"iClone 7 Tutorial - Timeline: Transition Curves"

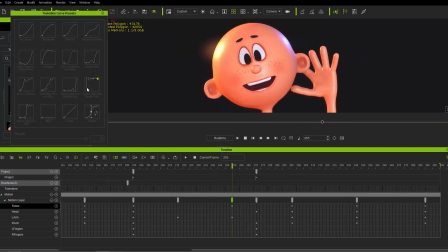(11:29)
So that's the torso movement there And the hand will be different So we're going to change the left arm Then we'll change the left arm one to Smooth, alright, so let's go ahead and Use the smooth, so it's kind of like an ease in, ease out Like that, alright, so we have this
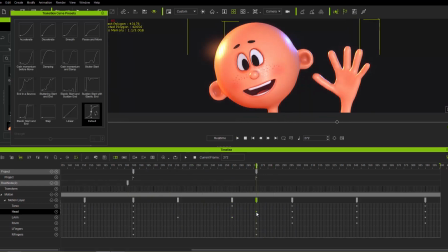(11:45)
So Like that, and Smooth, and then for this frame right here Frame 272 We're going to have Sudden start and elastic end for everything So I'm going to just click and drag on all these keys here And let's make sure we Select them all there.
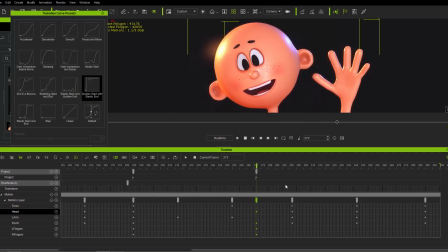(12:00)
Make sure the playhead is over that point. This doesn't start at an elastic end here. Okay, and then for the last ones, we'll have smooth, smooth, and smooth. Okay, so just go ahead and... Whoops.
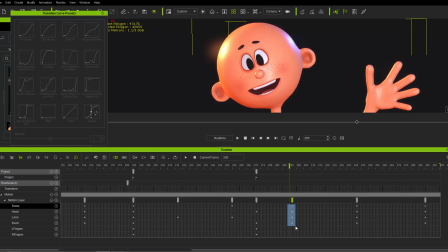(12:12)
Make sure that you don't have keys selected when you hold control and click and drag because you'll make copies of those keys. All right, so let's just do this, and let's use smooth for his wave. And smooth and smooth again.
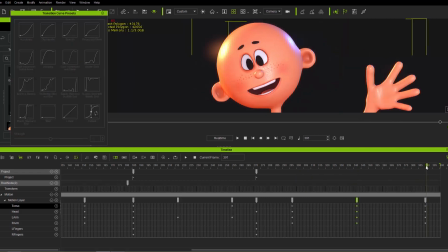(12:29)
all right there we go and finally the last one here just go ahead and select all those and smooth one more time okay so that's pretty much what we're going to work with so basically
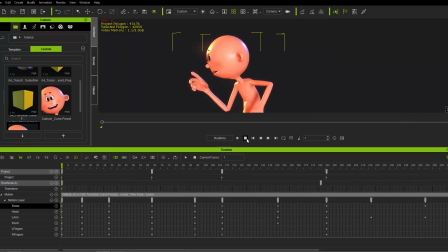(12:43)
you know combining all these transition curves together to help your character animation like i mentioned you can use different transition curves for the different body parts which is really a cool option for this dynamic kind of bounce and then
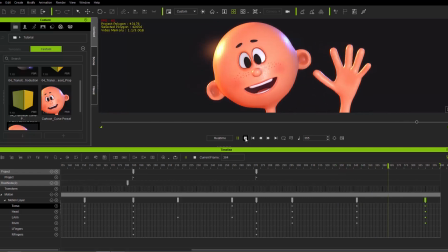(12:55)
okay so it kind of just pops in and has a really dynamic and bouncy kind of animation there.
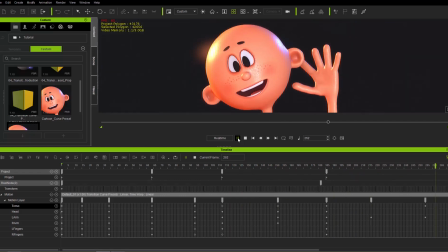(13:02)
So transition curves are really essential to creating more realistic and cartoon-like, a more dynamic feel to your animations.
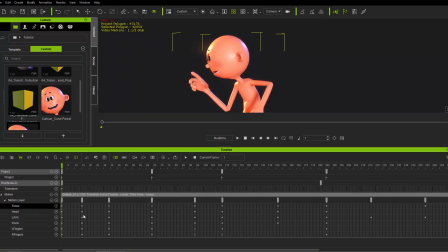(13:09)
I really recommend, you know, getting used to them and especially you can use them with the motion layer editor, the keys from the motion layer editor to really, you know, add different types of transition,
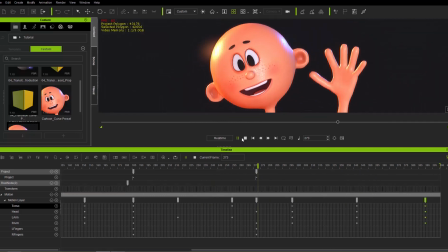(13:18)
different types of movement to different body parts as well for, you know, really unique and interesting results like this.
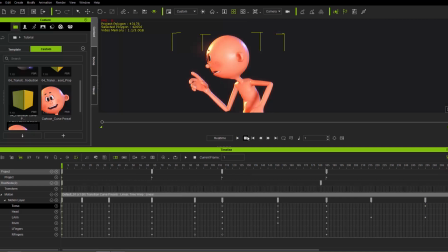(13:24)
So that's about it for transition curves, guys. hopefully you learned a lot and thanks so much for watching make sure you check out our other videos on our YouTube channel and our forums at forum.reallusion.com and I'll see you in the next video